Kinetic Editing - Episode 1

I'm digressing loads here. Apologies. I did tell you it's going to be long, so here we are.
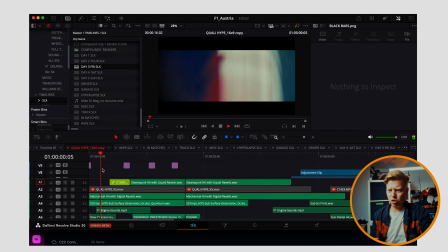752s
Okay, so moving along in the timeline. This is what we've got. If we're going frame by frame, we've got 1 frame here, which actually has my
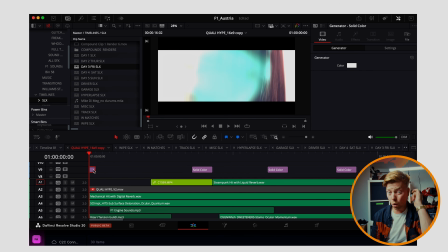763s
crutch of the last few years, which is a white solid with a difference blending mode. So without that, it looks like that. With it, it looks like that, where you're basically difference blending mode on white effectively just inverts everything below it.
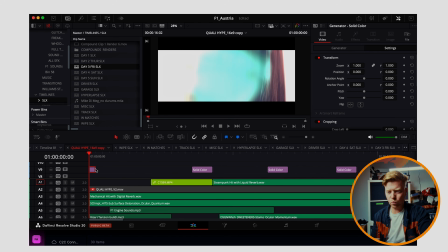779s
All of the colors are inverted. And it kind of gives it this weird, if I put it over like a person.
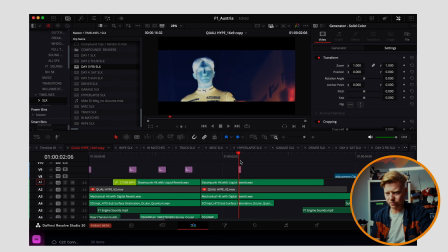787s
Oh gosh, don't know what's happened there. So that's what it looks like over Mr. Helbon.
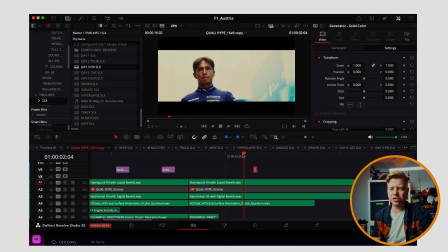796s
Bit odd. But again, you would only use it as a flash. So there, it's cool. It's cool there.
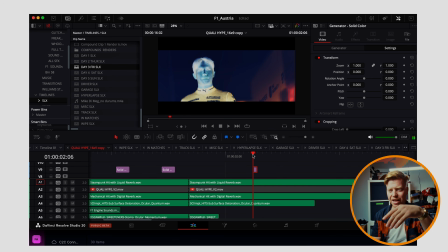800s
You're like, oh, whoa. Enough's happened where your eye can catch, your eye catches, there's a bit of color change bottom right, like something's happened.
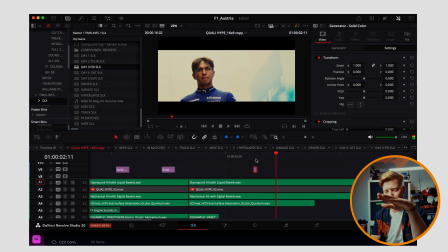809s
It hasn't just been a flash of white. There's a little bit more to it than that. But anyway, so that's what's happening there.
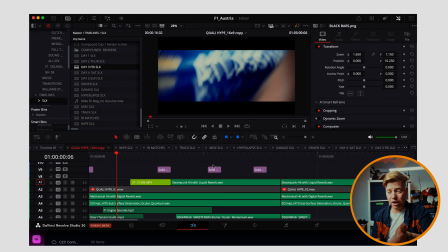813s
Got a flash over one of my wipe selects, which is 1, 2, 3, 4,
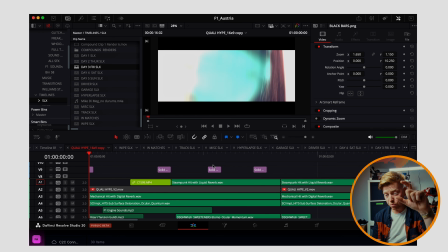819s
5 frames, plus a frame that's got the difference blend mode on the white solid.
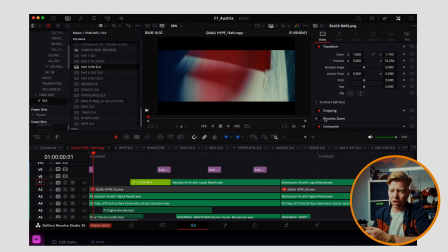825s
So we're like, and again, look, we've got this is the split diopter doing its magic here. We're f***ing up the image. That's the other key, is like, try and avoid a totally clean image. I mean, you don't have to. You can do whatever you want. That's the beauty of making videos. I don't know what I'm f***ing talking about. I'm just winging it. You can do literally whatever you want, kiddies. But I like to f*** it up. And again, if you're in doubt as well, that's the other thing. A great friend of mine, who's a very good designer and great photographer. Hello, Adam, if you're watching. Hello, we should get a beer soon. He always said, if in doubt, f*** it up. And that was with relation to design, but I think it's so relevant to everything creative. I think photography, film, music. I think if you're like, oh, don't know about this, just go left field. Chuck something weird in. Chuck something really weird in. Just be like, what if we can't see any of the frame other than the final little few centimeters on the right? What about that? For like a couple of shots. Be like, yeah, let's try it. Why not? Okay, so then we've got 1, 2, 3, 4,
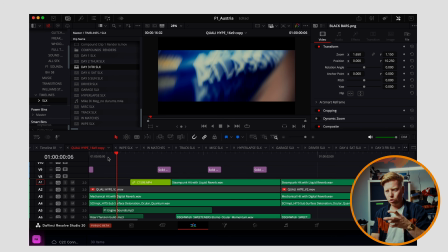892s
5 frames again, and again, the whole time, my camera is going, rah, rah, I'm shaking it like a crazy person.
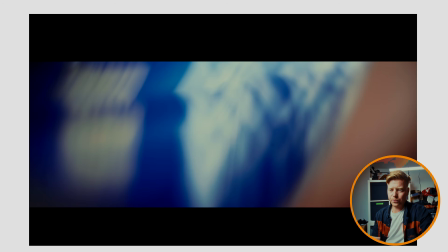899s
Split diopter again, interest, we've got interest. If I wasn't moving the camera, there would be way less interest.
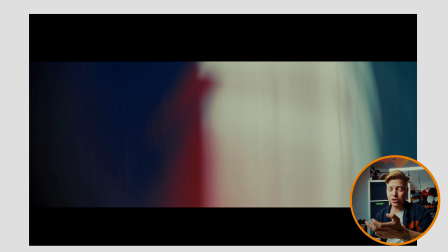907s
If I didn't have the split diopter, there'd be less interest. If I wasn't moving the split diopter and the camera, there'd be less interest.
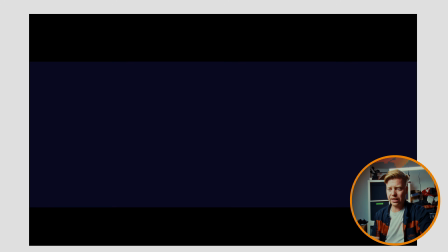914s
So we are just going for maximum interest on these little quick shots. Right, now we're into a hyperlapse.
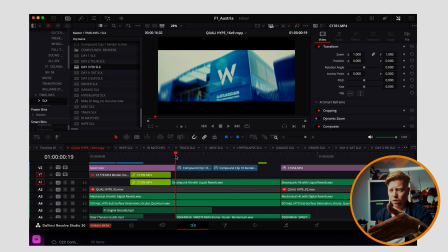920s
And again, this is only a 1, 2, 3, 4, 5, 6, 7.
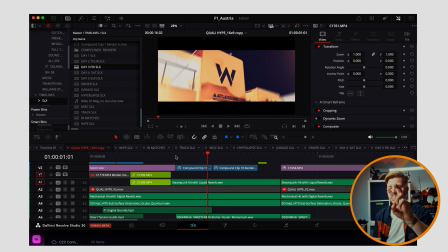924s
That's an 8-frame hyperlapse with, again, our flash, our white solid difference blend mode flash.
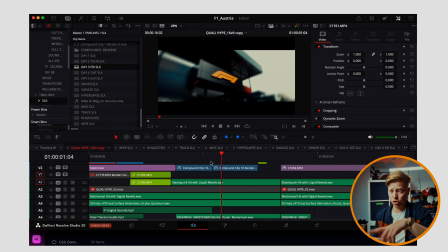933s
So we've got 1 frame of it, 2 frames of it under the F1 hyperlapse. We've got 1 frame of it under the Williams. That's a good tip on moving between hyperlapses or just moving between shots in these wipe sections. Use that white flash, that solid white color with a difference blend mode. Use that because it's gonna, it just, instead of going from one thing to the next, it goes from one thing to the next with a bit of a hit, a bit of a like, whoa, what's going on here? And we're bang, bang. Let's pause to discuss hyperlapses. So, hello 2011. Yes, we're still doing hyperlapses. I hope you're not too angry that we haven't figured out a different way to enter into new parts of the world, but they're awesome. I used to do my hyperlapses in the traditional sense, which is taking a photo. You line up your point of interest in the middle of your frame, take a photo, a couple of steps forward, take another photo, a couple of steps, blah, blah, blah, blah, blah.